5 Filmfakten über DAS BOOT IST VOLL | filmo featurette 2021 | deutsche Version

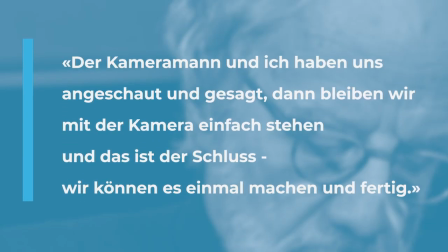Der Kameramann und ich haben uns angeschaut und haben gesagt, dann bleiben wir mit der Kamera einfach stehen und das ist der Schluss und wir können es einmal machen und fertig.
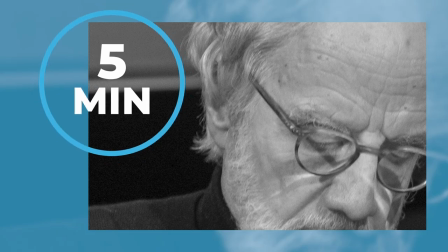Es blieb keine Zeit, das Team zu informieren. Imhof rechnet kurz im Kopf, mindestens 5 Minuten muss die Kamera am Stück weiterlaufen für die Titel.
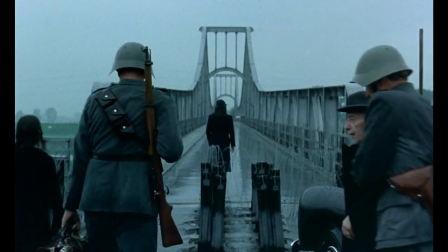Dann lief die Requisiteurin ins Bild. Glücklicherweise genau zu dem Zeitpunkt, als die 5 Minuten abgedreht waren.
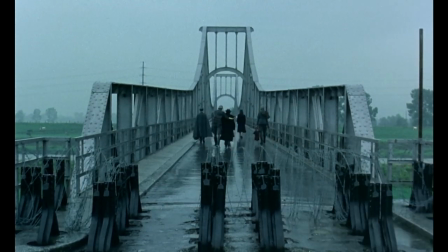Dieser erzwungene Kompromiss war für Imhof jedoch ein Geschenk des Himmels.
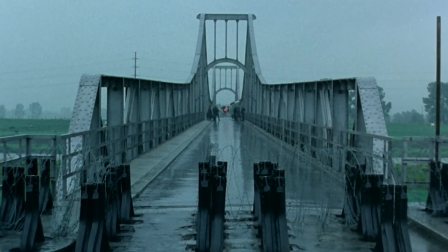Der senkende Schlagbaum, wie eine Schweizer Fahne auf Halbmast. Die Brücke, die einer Guillotine ähnelt. Dieses Ende ist so stark und symbolträchtig, dass es heute noch als Zitatbild für die damalige historische Situation verwendet wird.
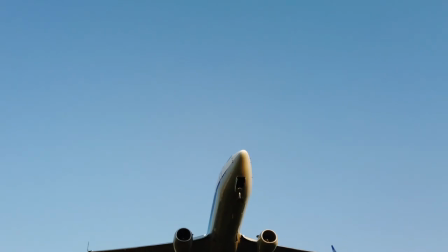Der Film wurde nicht nur in der Schweiz, sondern weltweit ein großer Erfolg.
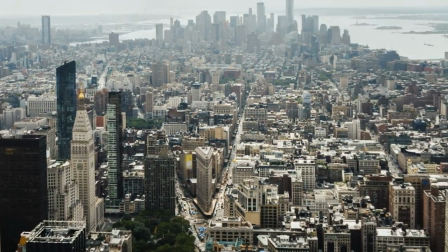Zum Kinostart in den USA schrieb die New York Times «More than a discovery, a revelation».
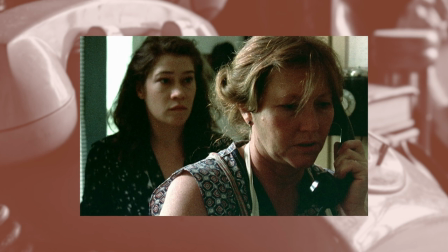Innerhalb einer Stunde meldeten sich Verleiher aus allen Ländern bei Markus Imhof und wollten den Film haben.
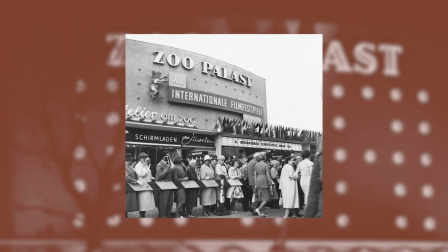«Das Boot ist voll» gewann in Berlin den Silbernen Bären und wurde in Hollywood
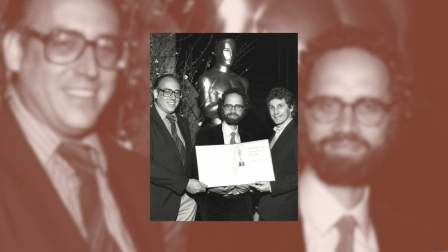mit einer Nomination für den Academy Award für den besten fremdsprachigen Film geehrt.
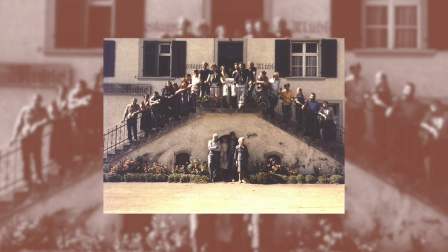Alle 200 Bewohner von Sieblingen wurden zu einer Vorführung des Films
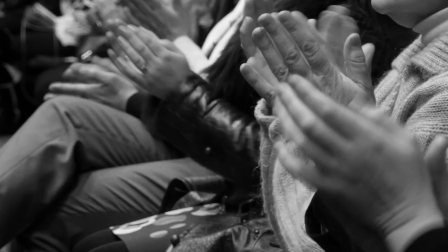im Kino des Nachbarsdorfs eingeladen und klatschten nach der Vorführung Beifall.
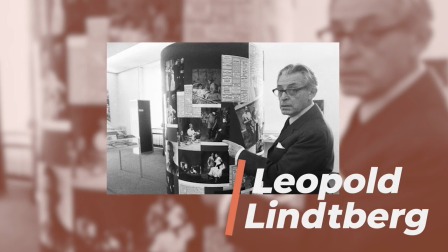Unter den begeisterten Reaktionen war auch die von Leopold Lindberg. Er schrieb an Markus Imhof,
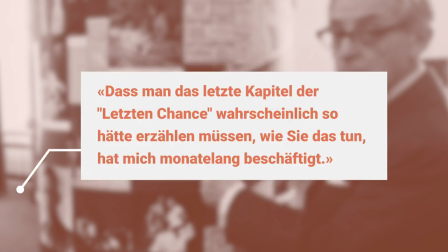dass man das letzte Kapitel der letzten Chance wahrscheinlich so hätte erzählen müssen, wie Sie das tun, hat mich monatelang beschäftigt.
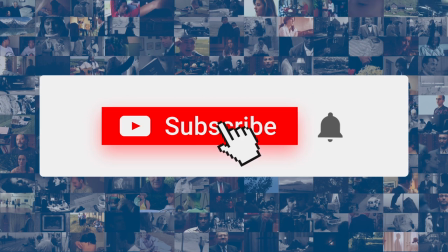Wenn Ihnen dieses Video gefallen hat, abonnieren Sie unseren Kanal und aktivieren Sie die Glocke, damit Sie über neue Videos benachrichtigt werden.
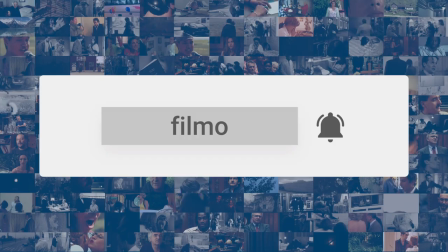Schweizer Filme neu entdecken auf filmo.ch.